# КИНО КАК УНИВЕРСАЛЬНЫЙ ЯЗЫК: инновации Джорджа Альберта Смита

Привет, друзья! Я Камил Ахметов, автор книги «Кино как универсальный язык».
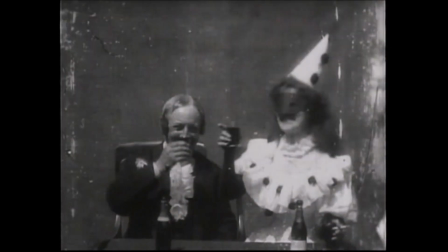[0:09]
Сегодня мы поговорим об инновациях Джорджа Альберта Смита. Режиссер так называемой Брайтонской школы Джордж Альберт Смит
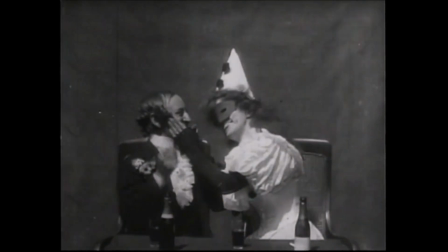[0:17]
использовал инновационные операторские и монтажные приемы для повышения выразительности фильмов, уделяя внимание выражению лиц героев или пытаясь управлять эмоциями зрителей.
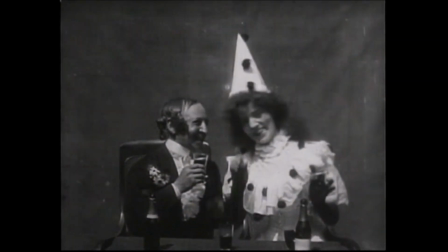[0:30]
Например, его фильм «Позволь мне снова помечтать» 1900 года использует абсолютно инновационный для первых лет кинематографа прием – переход от воображения к реальности.
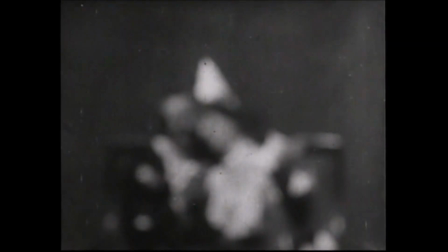[0:44]
Смит меняет два крупных плана через расфокус, и оказывается, что веселая парочка,
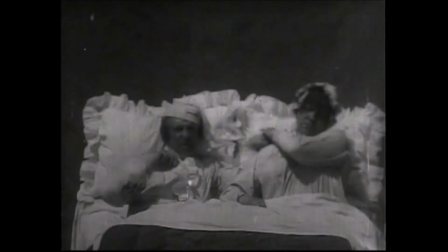[0:51]
которую зритель наблюдал первые полминуты, не более чем сон супругов,
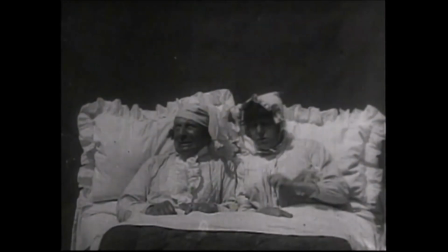[0:56]
а реальность в супружеской постели с ночными чепчиками – куда скучнее.
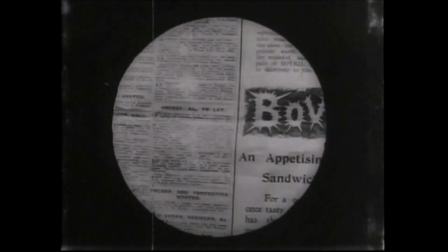[1:03]
Идея фильма «Бабушкина лупа» заключалась в том, чтобы удивить зрителя крупным отображением деталей.
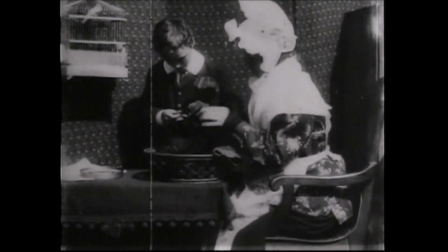[1:10]
Под тем предлогом, что юный герой фильма разглядывает разные предметы в бабушкину лупу, пока сама бабушка занимается вязанием, Смит показывает механизм часов,
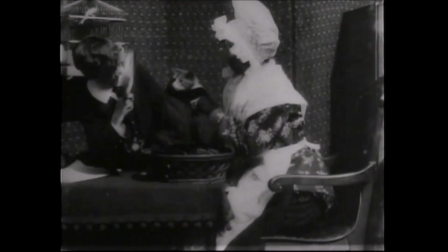[1:23]
канарейку, глаз бабушки и кошачью морду, снятую в очень крупном масштабе через круглое каше,
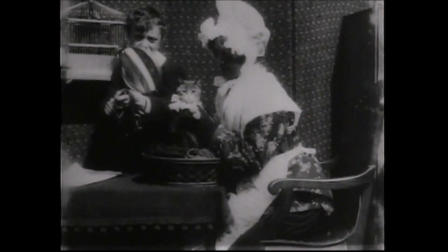[1:32]
которое символизирует поле зрения лупы. При этом Смит впервые применяет прием субъективной камеры.
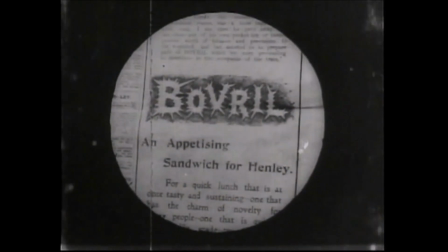[1:40]
Его камера встает на точку зрения персонажа, в данном случае внука, и смело использует внутриэпизодный монтаж,
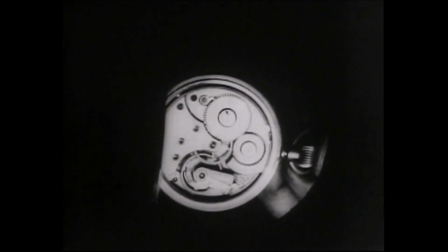[1:48]
то есть монтаж внутри сцены через прямую монтажную склейку.
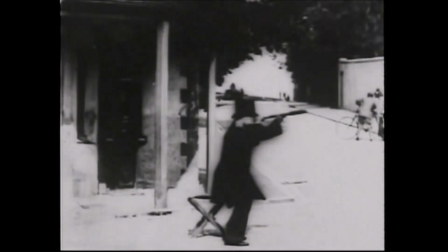[1:54]
Те же приемы Смит использует в картине «Что видно в телескоп». В нем есть история.
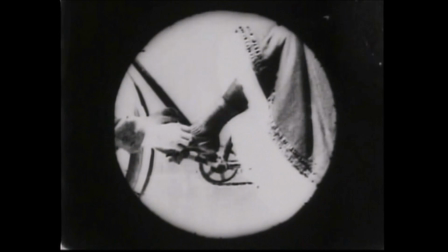[1:59]
Герой фильма, старик, подглядывает за молодой парочкой, прогуливающейся на велосипеде,
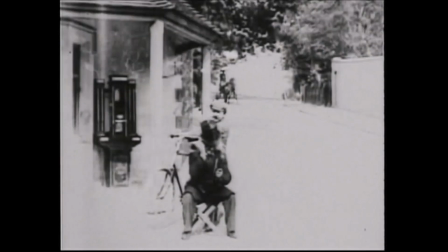[2:06]
и расплачивается за свое подглядывание в финале.
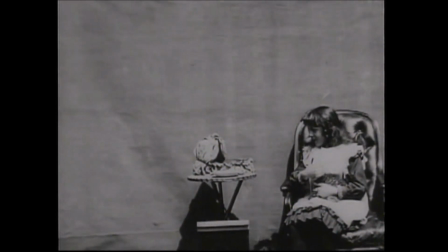[2:11]
В «Больном котенке» 1903 года внутриэпизодный монтаж психологически мотивирован.
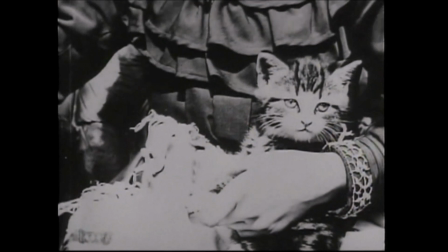[2:19]
Мы видим мальчика и девочку, которые играют в доктора и дают лекарства, вероятно, ложку молока котенку.
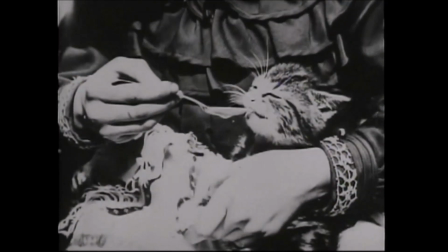[2:28]
Детей Смит показывают общим планом, а котенка – крупным, что вызывает однозначную реакцию зрителей. Спасибо за внимание. Увидимся на kamil.ru. До скорого!